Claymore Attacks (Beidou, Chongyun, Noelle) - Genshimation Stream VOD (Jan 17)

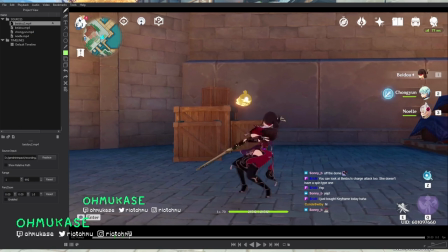(11:54)
that's an option in my opinion i think normally what have people happens is you author like one frame here just to make sure that the computer knows you're starting at this orientation and then you do a couple frame throughs to get this to work but what's interesting about most game animations i think
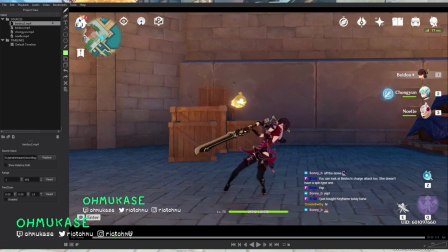(12:10)
is that the transition into the next pose a lot of times as long as you have secondary animation the the other stuff that happens really doesn't matter like if you look at your feet if you look at your root in your head in practice it doesn't matter as long as people can say
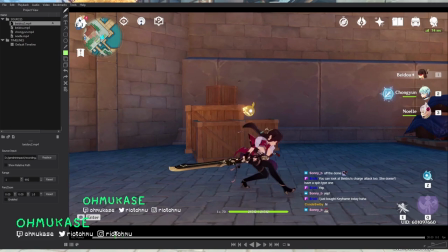(12:26)
okay she's not wiggling out completely like a ragdoll that's fine because what communicates a lot of this spin I feel like is if you track these three things it
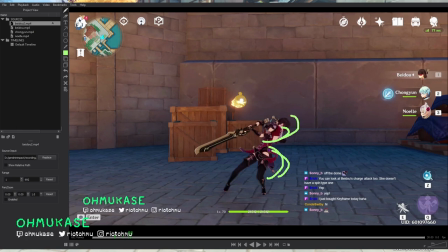(12:39)
communicates sort of your character did this motion by spinning this way right and in this situation whether it's simmed in game or simmed in
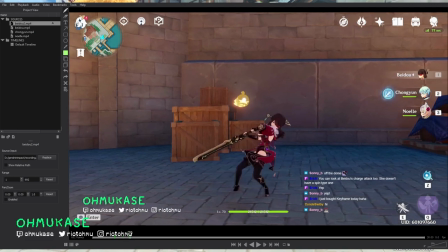(12:53)
the animation and then plastered here I think for auto attacks it's probably simmed in animation and then just baked out
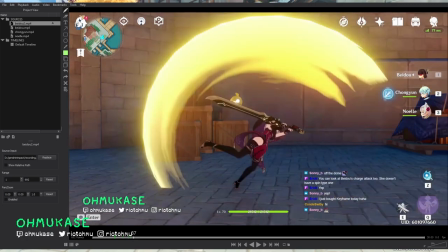(13:00)
because in this situation you have no need for these to interact in the game I think the only time that actually happens is probably like
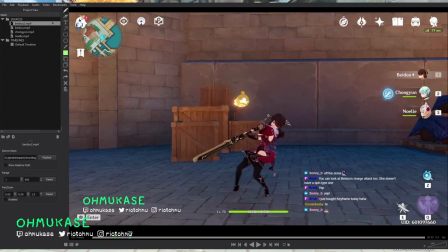(13:09)
I don't want to I actually haven't done any research on terms of like the people who work on the animation so I'm I'm speaking out my butt right now so I can't confirm but I can say for league at least the way we animate is we do have a tool that helps us sort of do overlap
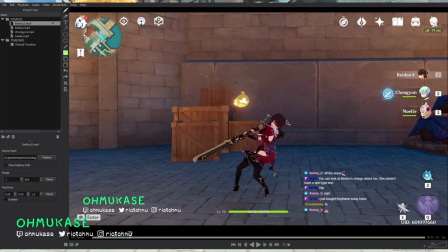(13:29)
it's pretty unreliable a lot of times so we have to finesse it a lot but once you bake it out and then export into game most of
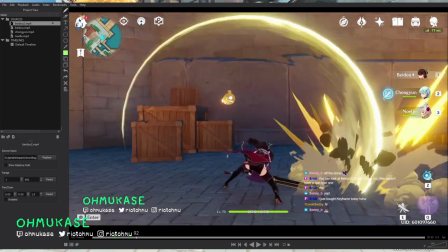(13:36)
those animations are 100 always going to look like that right they're not going to interact with anything else in the game the only thing that does interact like that in the game is this thing called we this thing that we use called dragon tech and that's basically putting points on the rig that the game engine will track based on where you're moving and then we'll add a sort of delay on that.
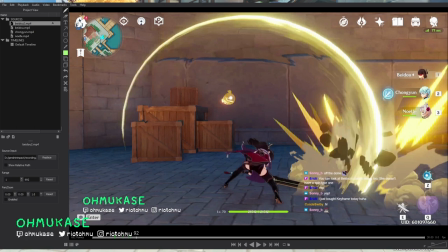(13:56)
And so far that's been the most useful for things where characters are turning left and right and that's basically it.
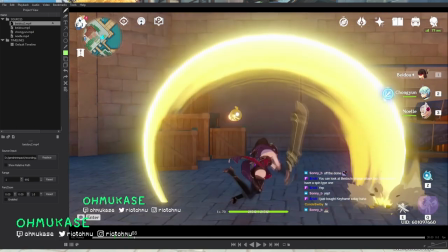(14:03)
So anything like cloth and stuff in the actual animation we do have to sort of track ourselves in Maya and then we author it out into the game.
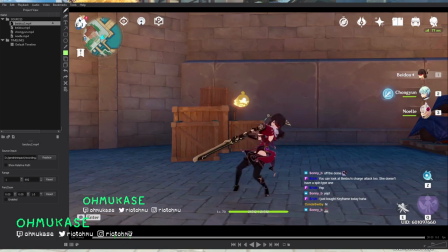(14:11)
But that's one thing to remember. So for example the question is like if let's say you do a three combo attack,
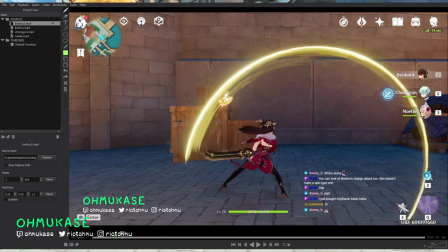(14:16)
if you are animating in Maya and just doing it within Maya and not putting the engine, then you basically just author all the frames. If you are authoring three separate exports into an engine, you do have to think about, okay, am I connecting A to B and B to C?
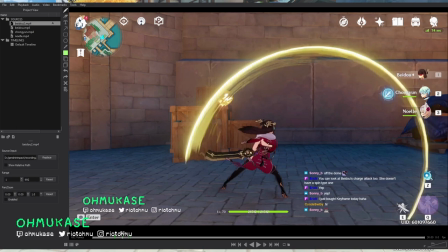(14:33)
So if my first attack is from light to left, then your next attack should theoretically start on the left side and then whatever comes following right i think what's also very interesting
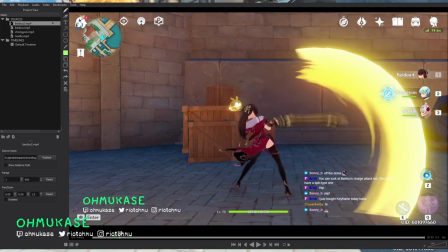(14:44)
about animation games and vfx is the animator a lot of times animates the motion and the vfx are just puts in like this cool like blade swipe but you can see how like the blade swipe kind of just operates on its
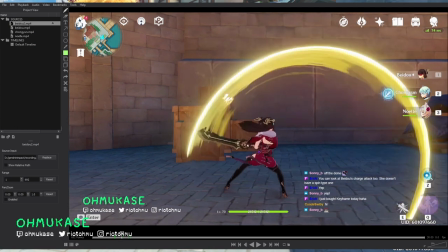(14:55)
own right like for example one thought would be why
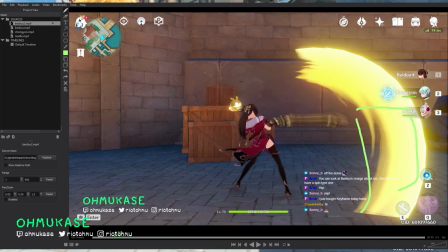(15:00)
not just have the effect start here and then like also here
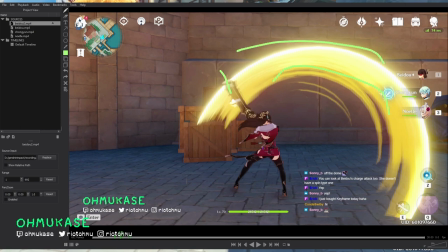(15:05)
and then here and i think i feel like the biggest thing is just like in motion these things don't have to line up because as we know motion is
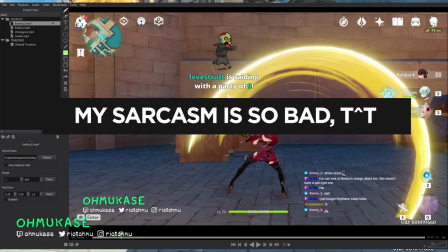(15:18)
the feeling of oh my god stop we don't need everyone to raid this stream guys holy crap welcome
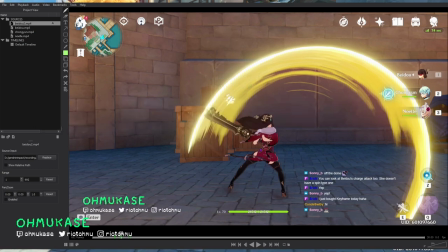(15:24)
thank you love strut for uh rating welcome to the stream we're just talking about Genshin Impact, looking at some animations for Claymore users. I'm actually not talking about anything specific about Claymores right now, it's really just
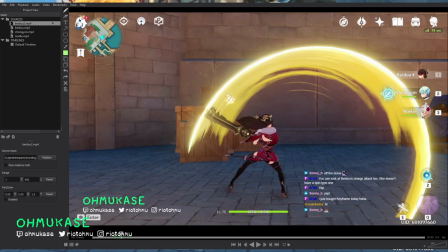(15:38)
some thoughts and reflections on animation, but I appreciate the drop-in everyone.
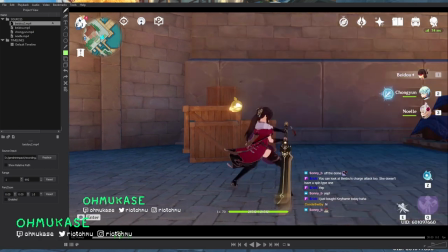(15:46)
So yeah, the first thing we were talking about was animation and VFX don't have to match one to one, right?